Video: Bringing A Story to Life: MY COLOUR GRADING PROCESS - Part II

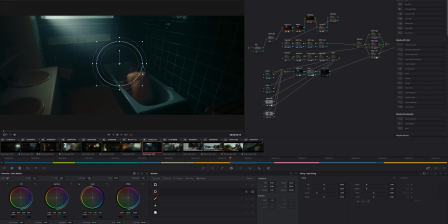I love power windows. Coming from photo editing, this is literally the thing I would spend most of my time doing in Lightroom as well, working with adjustment windows like this. And I've created myself a little window around him. And obviously I haven't done anything yet, so we can't see anything.
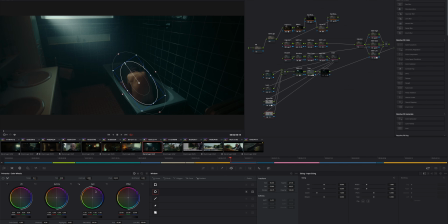I'm going to be pushing a little gain, or maybe a little contrast to get slightly deeper contrast between the shadow areas and the highlights on him. And maybe a little more gain. I'm very gentle here with the gain. It's all by feel and eye.
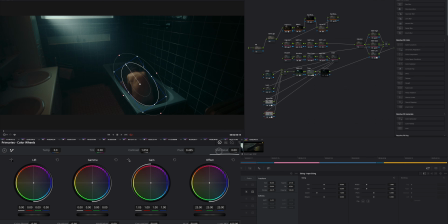And we want mid-tone detail in there. So we're going to push that, and that'll really make him look horrible.
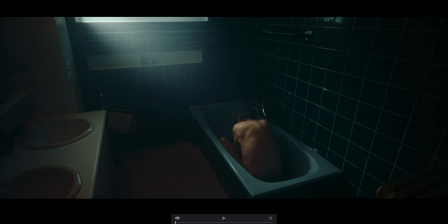So I'm going to go full screen, turn it off, turn it on. There we go. Now that is how you create attention in your image.
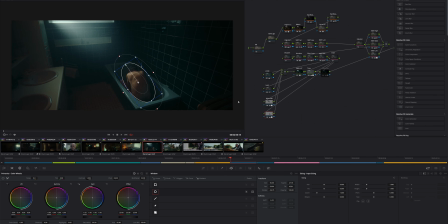Okay, so the next thing that we can do to create more attention. So we're going to name this node here. I'm just going to call it him. It's just for me, really. So I need to know what node does what. I've created another parallel node, and in this node, we will enhance the feeling of this place.
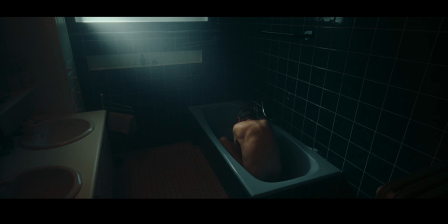Now, I know it's already dark and gloomy. If we go back to full screen, it is a dark and gloomy place, but we can enhance that even more.
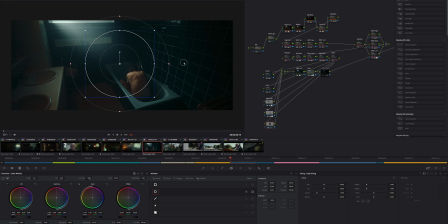This is a creative process, and we're allowed to do whatever we want. As Juan says in his videos, if it looks good, then it is good. Okay, so here we are. I'm going to create a vignette. Very simple. We all know what a vignette is. And I'll take it a little bit over to the right so we get most of the light around him.
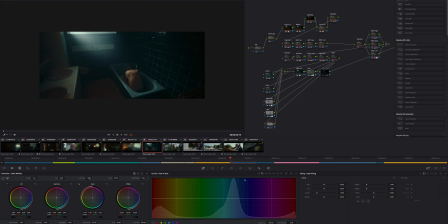And I've inverted it, and we'll take it to the curves, and I tend to just bring it down like this. Quite dark up here. Maybe we need to move it over a little more.
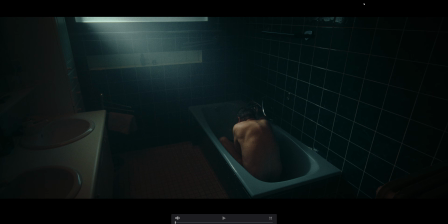Okay, so if I turn it off, you see, it has focused even more attention towards our subject. But you can see if it's turned off, you can actually already see a vignette. This is the edge of the room here. There's an edge here, and we really turned off every light. We put a ton of negative fill behind the camera here to make sure that the light wouldn't bounce back into the scene and create a bright room.
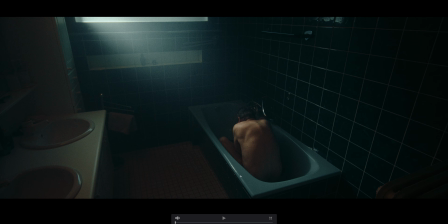We wanted to have a beam of light that focuses on him sitting in the bath in a dark, dark, horrible place to be. And there we go. With the vignette, that looks a lot more enhanced. Now, one last adjustment I will do.
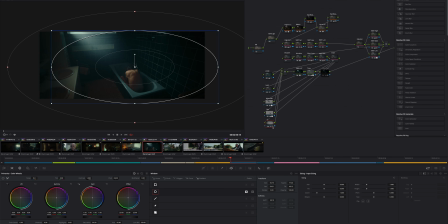I'm going to call this one the vignette. Let's create, let's create another parallel node, and we're going to call this the sink. Now, to me, the color here is annoying. We've got nice daylight balanced light coming in from the outside, and it's created a nice pool of light here,
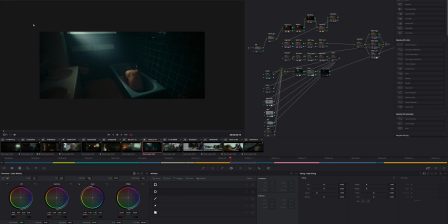but this is either bouncing back or we still have a little bit of yellow light in the bathroom. But honestly, I don't like the color contrast between the bath and this. So let's go into this area, create another power window, soften the hell out of it,
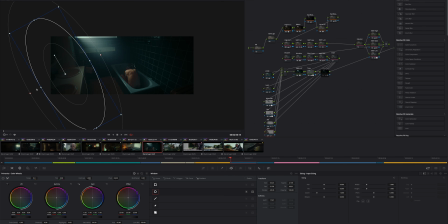give it a bit of a spin. This is to avoid that you can actually see that there's masks going on in your image, and bring that there. And again, super simple.
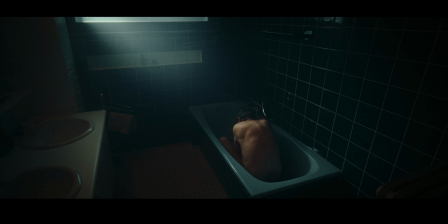I'm going to go into my white balance nodes, or well, into my white balance settings here. I do this on full screen. I have the control panel I can do this with. So instead of pushing this into a warmer place, I'm actually going to cool this down and maybe give it a little bit of that greenness.
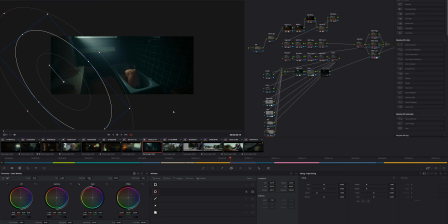Now overall, I think we're going very green or very blue. So maybe in our look node, we should adjust this. So I'm going to bring that sink down again. We're going to go to the green, blue-green area.
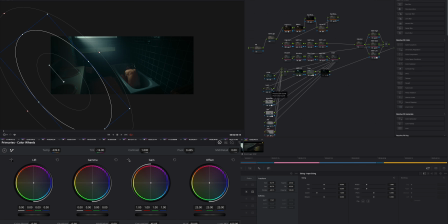Take a bit of saturation out of there. And now go to our look.
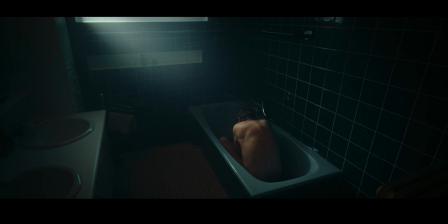And I think with our temperature and white balance, we can actually work a little bit on this and get this into a little slightly more realistic place. There we go. This looks pretty good.
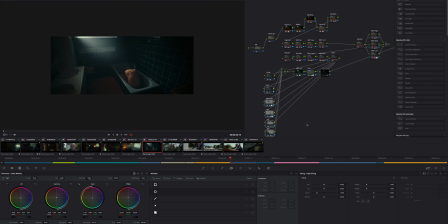Now I'm going to deactivate all these nodes that have comprised the look.